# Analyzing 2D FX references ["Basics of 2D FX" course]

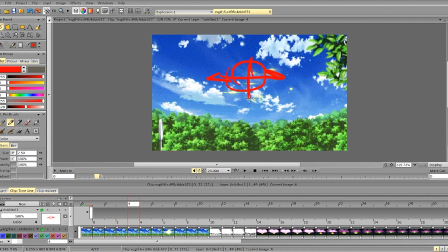496s
We expand it vertically and start expanding it horizontally, expand it horizontally, expand it vertically again. So it's essentially a squash and stretch, but with stars. Very strange squash and stretch, but still.
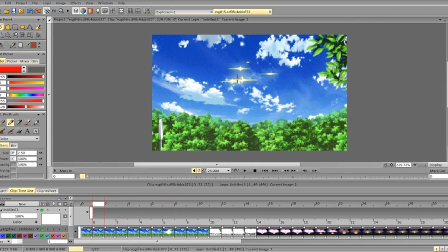516s
And yeah, you see how we get bigger shapes, smaller shapes, very small shapes, and they always create somewhat of an interesting composition. We have a lot of variety here.
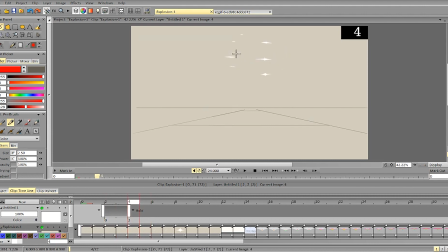530s
While here, some shapes disappear way too quickly, and we don't always have a lot of variety. Again, we don't get this squash and stretch. It appears very stretched, then it goes and becomes very centered,
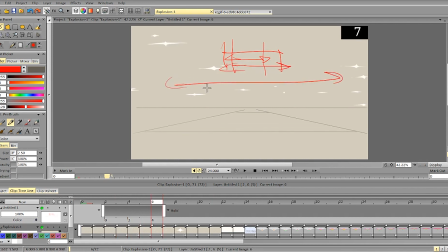548s
then it stays in the same spot, then we suddenly stretch it and instantly switch it back. So we don't have enough time and enough space to make it more interesting and to realize its potential.
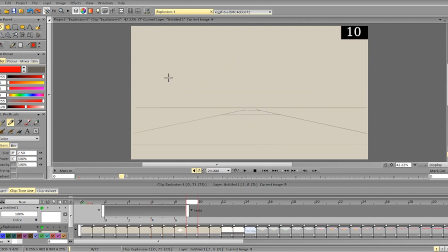569s
Okay.
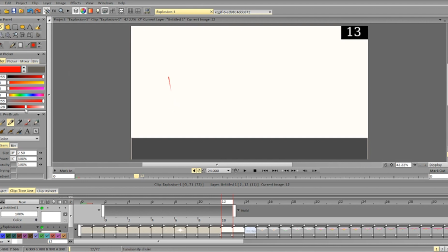572s
Now, this frame lacks contrast, so I would make it darker, and we need something, we need details, we need stripes, we need something, even stuff like this.
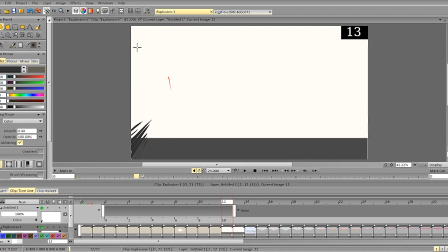590s
Like speed lines or anything could help it, could sell it more, because it's all about the motion of the dark and light spots.
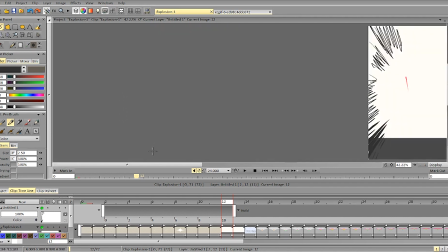601s
And in
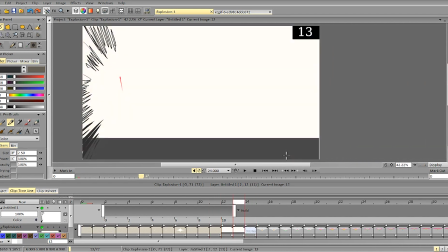603s
this frame, in these frames we don't get a lot of motion, so it's just a gray block. It doesn't move anywhere, the lighting doesn't change,
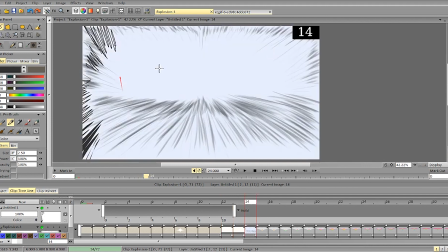616s
and we don't get the contrast here, so that's why these impact frames don't work well.
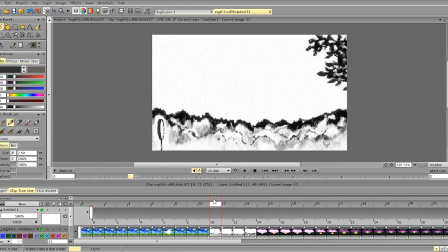625s
So it's better to study some of it. So for example, here we have some details. It's lit from this from
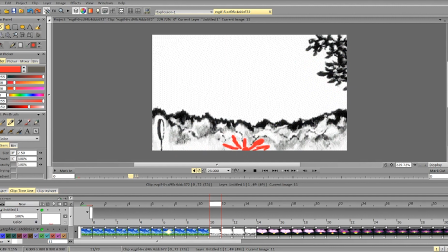639s
this spot, almost with a flashlight, a giant flashlight or projector, or something like that.
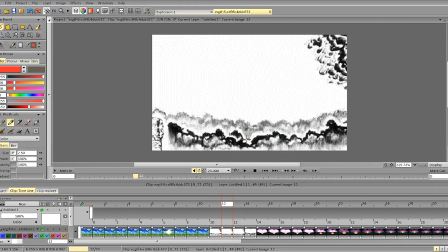651s
Then it's lit from this spot behind these trees, and then it goes back. So we see
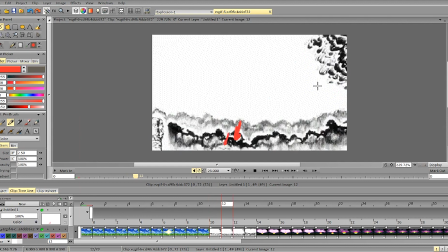665s
dark going here, dark going here, closer to the camera, and then it's going back again and stretches out. So that creates, first it creates motion to the camera and the light moving away from the camera,
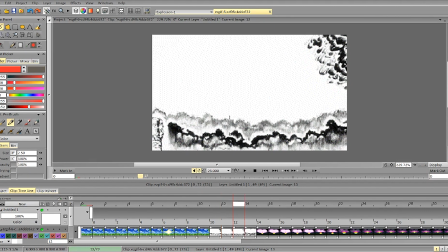683s
and then again it goes back.
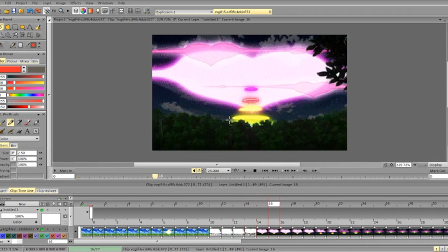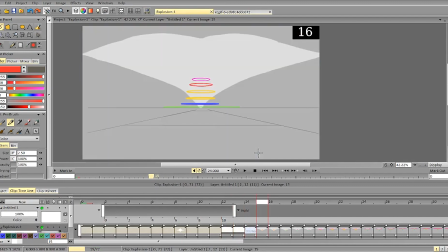696s
Next up we have this frame, and this lacks a bit of that interesting form. So it's kind of a form, it's kind of nice, but it's not very well defined.
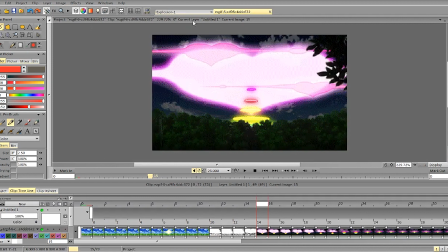713s
Obviously if you add some layers or add something to it,
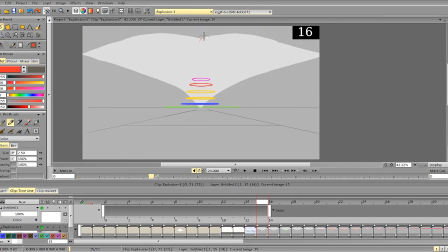720s
more defined shape here, so we've got a shape here, and then we add this kind of sort of things,
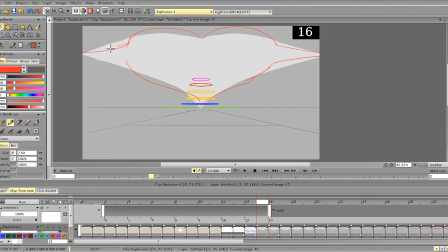735s
so they still give us a sense of the overall form without these parts,
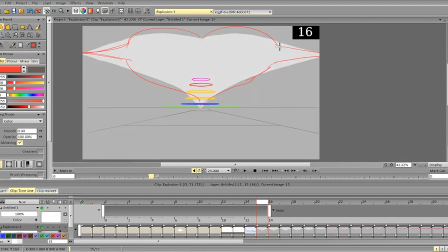746s
instead of meshing with it and becoming one. So this is too indistinguishable from the overall form. We get a rhomb or this kind of shape instead of a heart.
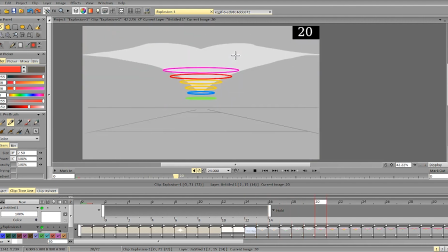765s
Okay, slower, faster, and here it should become slower and merge in one, and that works well, more or less.
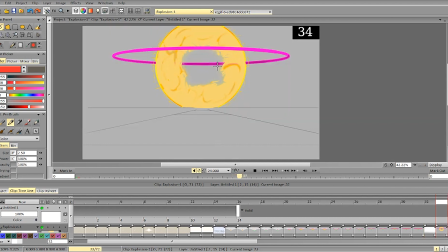781s
Then here we don't have volume,
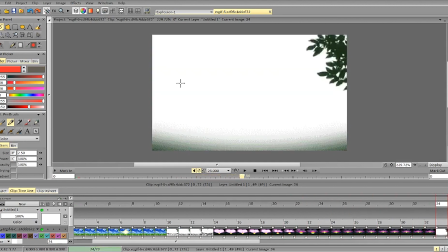788s
and the second problem is that
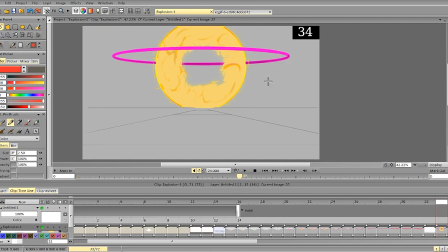793s
you see we don't have enough contrast and we don't have enough volume, so all this stuff doesn't follow the form. So the overall form is like this, it's a sphere,
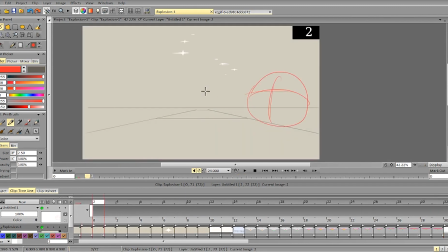808s
but these parts completely ignore the fact that it's a sphere.
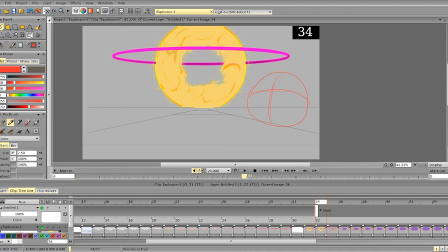813s
They are not positioned in a way as to show that that's a sphere.
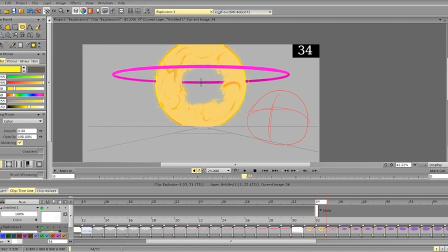820s
So for example, and yeah, we can make it way brighter.
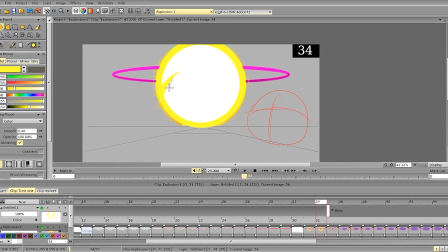835s
And you see, I follow the sphere, I follow the volume. And if you want to show that volume, to show that it's not a two-dimensional object, you should follow some of that volume
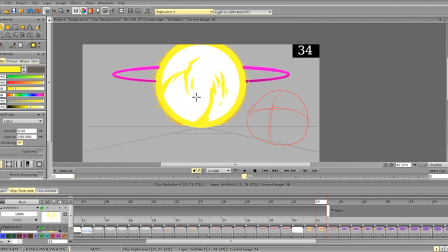852s
to add a sense that it's positioned in space, that it's not just some floating abstract scene, a flat abstract scene.
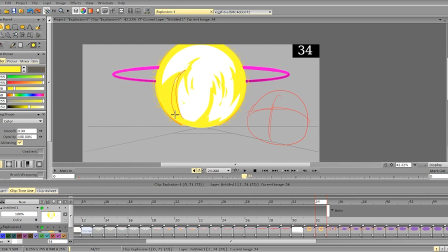869s
So I use curve, and I curve it along the surface.
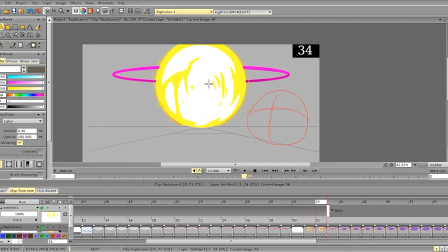And even smaller stuff, it's better to curve it along the surface to reinforce that idea of volume.
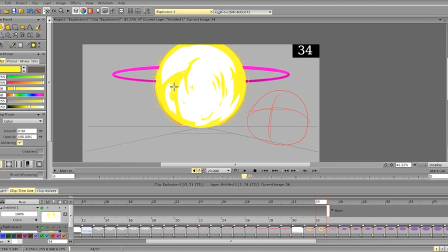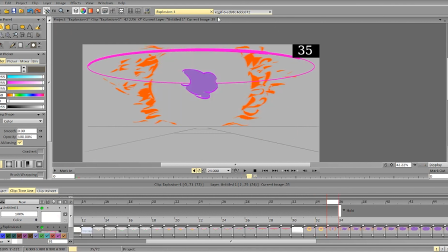916s
Next up, the scene here again. Remember what I said?
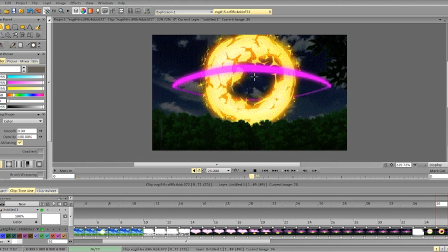922s
It got slow, so it's fast in the center, but it's very slow on the edges.
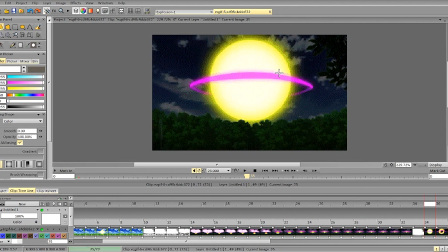930s
That way we can still see the motion even if it's fast.
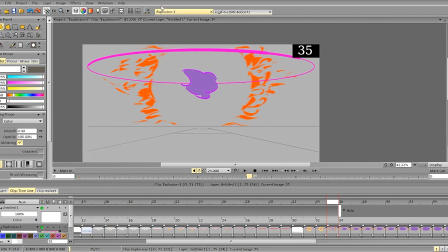934s
And the problem here is that we cut directly from here to here. So everything moves fast. Everything. So this goes fast and this goes fast.
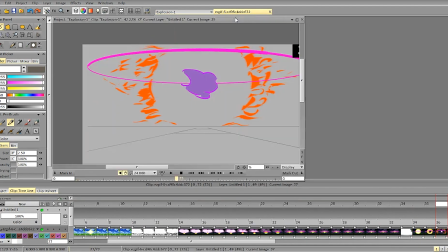950s
And again, we don't get a spherical shape because everything is kind of very similar.
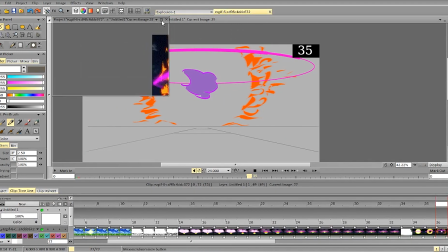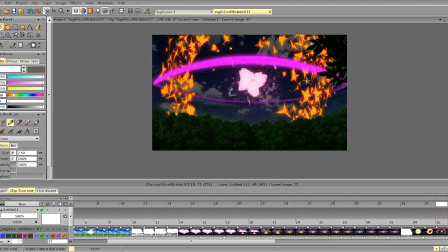963s
Because here, if you look closely, we've got bigger shapes closer to the camera, and we've got very small shapes that goes over the surface. That helps sell the illusion of depth, as well as having this small stuff distributed along the surface.
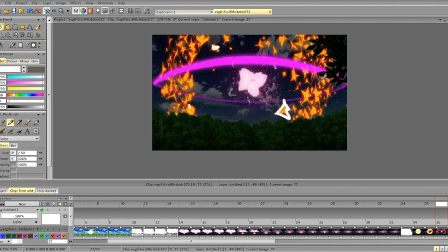982s
And if you look closely, everything here sort of wraps along the surface, so it still gives this nice shape, spherical shape.